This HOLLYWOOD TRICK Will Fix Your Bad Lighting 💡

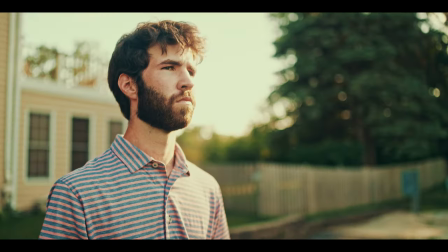(0:00)
There is a secret lighting trick that I'm about to share with you that I've been using in my recent videos that drastically improves my image. What if I told you this secret lighting trick can be done not only by you but by anyone with any camera indoors or outdoors. I'm not just talking about some simple tip that I made up just now, I'm talking about a trick that is used in every single one of your favorite Hollywood films. I'm not joking about this one, this trick is absolutely everywhere but the problem is it's so easy to do and yet still i see so many amateur filmmakers not utilize this simple trick and so for those watching this i'm here to help you to give you this information so that you can genuinely make better films okay now before i tell you this secret i need you to understand something the concept of single point lighting let me
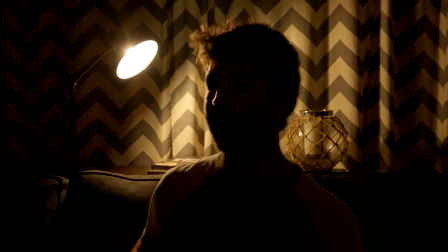(0:51)
show you oh now this as you can see is single point lighting i'm not trying to get all technical on you guys because it's exactly how it sounds.
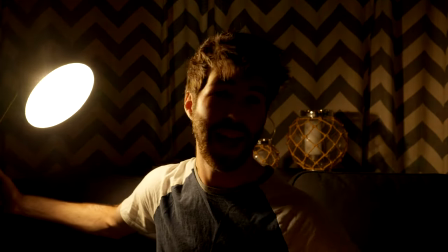(0:59)
Single point lighting is just having one light in your scene and that's it because that's all you need for this to work.
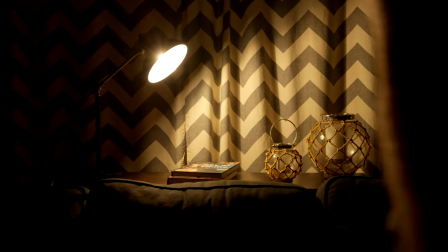(1:06)
In order to set all this up you're gonna have to turn off all the lights in the room except for your main source.
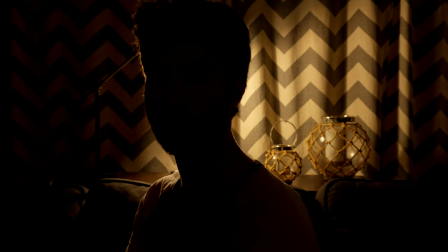(1:12)
Place your camera and your light in the scene and then your subject in between the two.
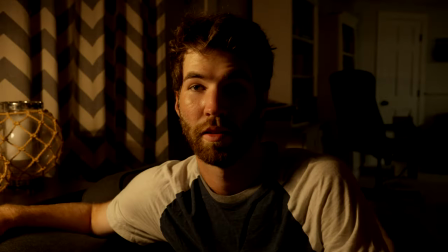(1:16)
And in order for this big secret to work you got to make sure that only one side of your subject is illuminated by this main source of light.
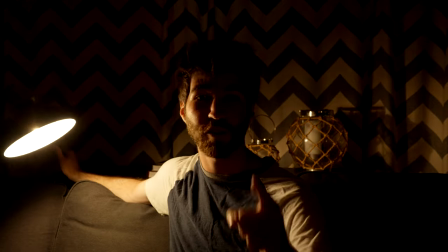(1:22)
The big secret that will drastically improve the quality of your image every single time is to always shoot in the shadow.
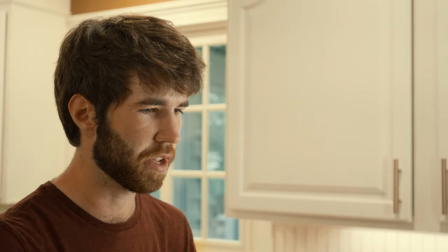(1:30)
The easiest way to make sure that you're always shooting in the shadow is to make sure that your camera is pointed toward the darker side of your subject.
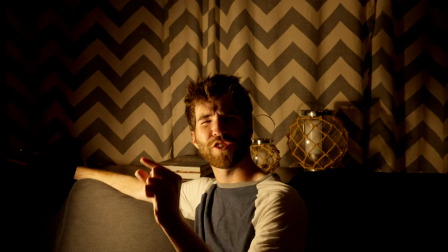(1:38)
And you're done. That's literally all you have to do. Just a tiny little thing to fix your lighting but it will make a big difference and hopefully doesn't look like this in the end.
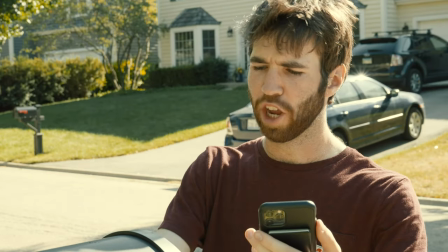(1:47)
Now as I said at the beginning of this video this works outdoors as well. All you got to do is wait for the best time to shoot.
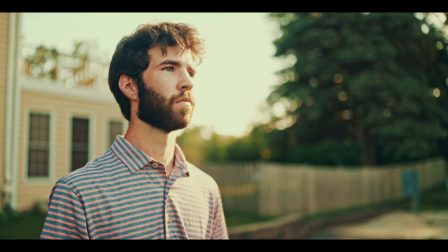(1:53)
The sun will literally take care of everything. Everyone loves golden hour for a reason and it's very convenient because that's when the sun is on one side of everything.
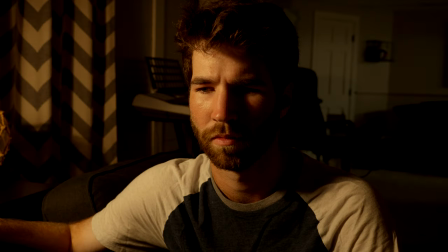(2:02)
And so you just use the sun as your main source of light. Now once you get this technique down, you will notice how many movies actually use this technique. And it's, it's gotta be literally everyone that exists. Now that you know this technique, I am begging you. Do not just click off this video and continue on like nothing ever happened. Try out this technique.
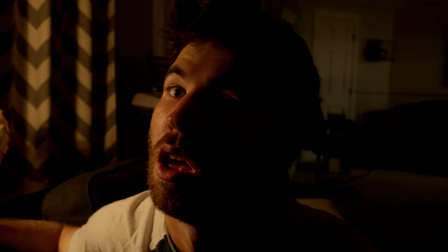(2:22)
I'm telling you, you will be very surprised by the results. It makes me feel like I'm in a movie. That's what I get. That's the sensation that I get out of this technique. Using it every time. I just, it just makes me so excited and motivated and pushes me to keep going. To keep using that technique and not only use it, but experiment with it. Which is what I want you to do. Play around with it and see what you can do with it. You might be really impressed by the results, I'm telling you. It's a tiny bit more work on your end, but it's totally worth it in the end because it brings a lot more purpose and motivation to your setup. And it no longer looks like you just put down the camera and started recording. It looks like an actual production is going on, and the best part about it is that you barely need anything to start. But if you're still not inspired enough to start making something, here's a motivational video. Have a good week. I'll see you next time. Get out of here.